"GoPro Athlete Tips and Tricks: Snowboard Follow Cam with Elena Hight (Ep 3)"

What's up? I'm Abe Kislevitz and I'm on the media team here at GoPro. And today we're snowboarding with GoPro athlete Elena Hight.
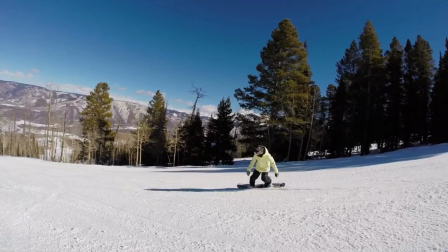0:12 And we are going to be doing some tips and tricks with the follow cam. If you really want to get that cinematic follow cam, no matter how hard you try doing it handheld, you'll always get shaky shots. I like to put it on the end of the ski pole and it really gives that smooth, awesome cinematic follow cam.
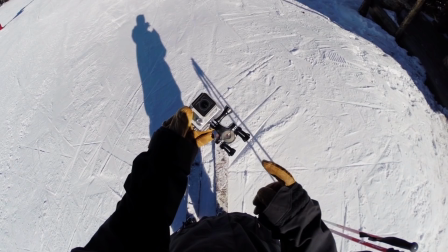0:30 So today I'm going to be using the Handlebar Seatpost pole mount and I've got the rubber gasket installed.
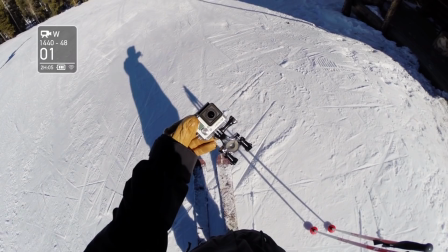0:36 And when you buy this mount, it comes with two of these rubber gaskets. One is a little bit larger for larger diameters and this is the one for smaller diameters.
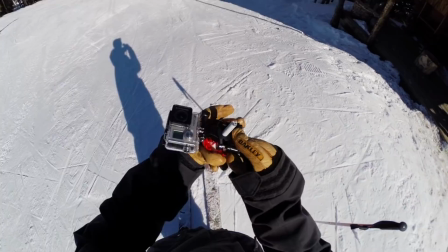0:43 And I'm actually going to be using it on the end of my ski pole to make a follow cam pole, just like this.
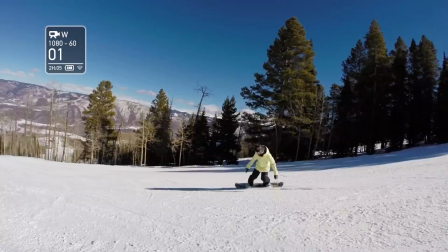0:53 When I'm follow camming, my go-to mode is 1080-60 wide. It's a perfect combination of high resolution, high frame rate, and it's buttery smooth.
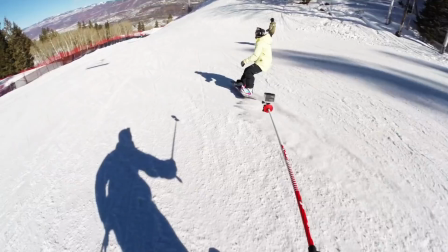1:06 I try to get as close as I can to the subject. You really get the best action that way.
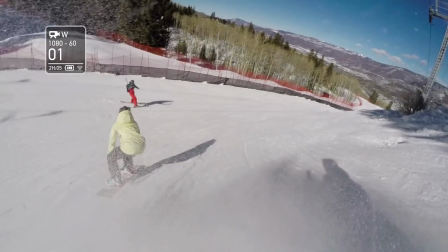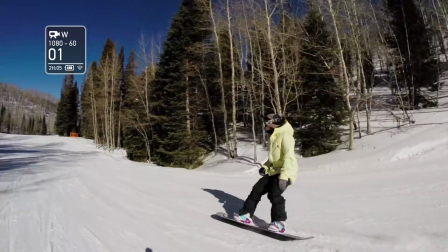1:18 I can't emphasize enough on just keeping the camera as steady as you can.
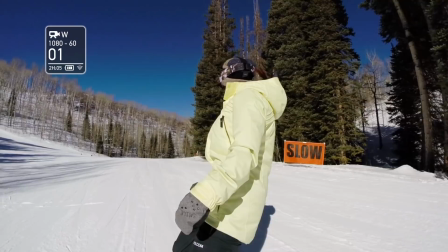1:22 Don't worry about chasing the person left and right, but keep that camera steady across as they pan in and out of the action, and let that wide angle capture all of the action.
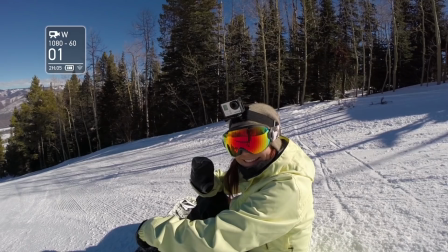1:34 All right, that was follow camming with the Handlebar Seatpost pole mount with the GoPro media team and GoPro athlete Elena Hight.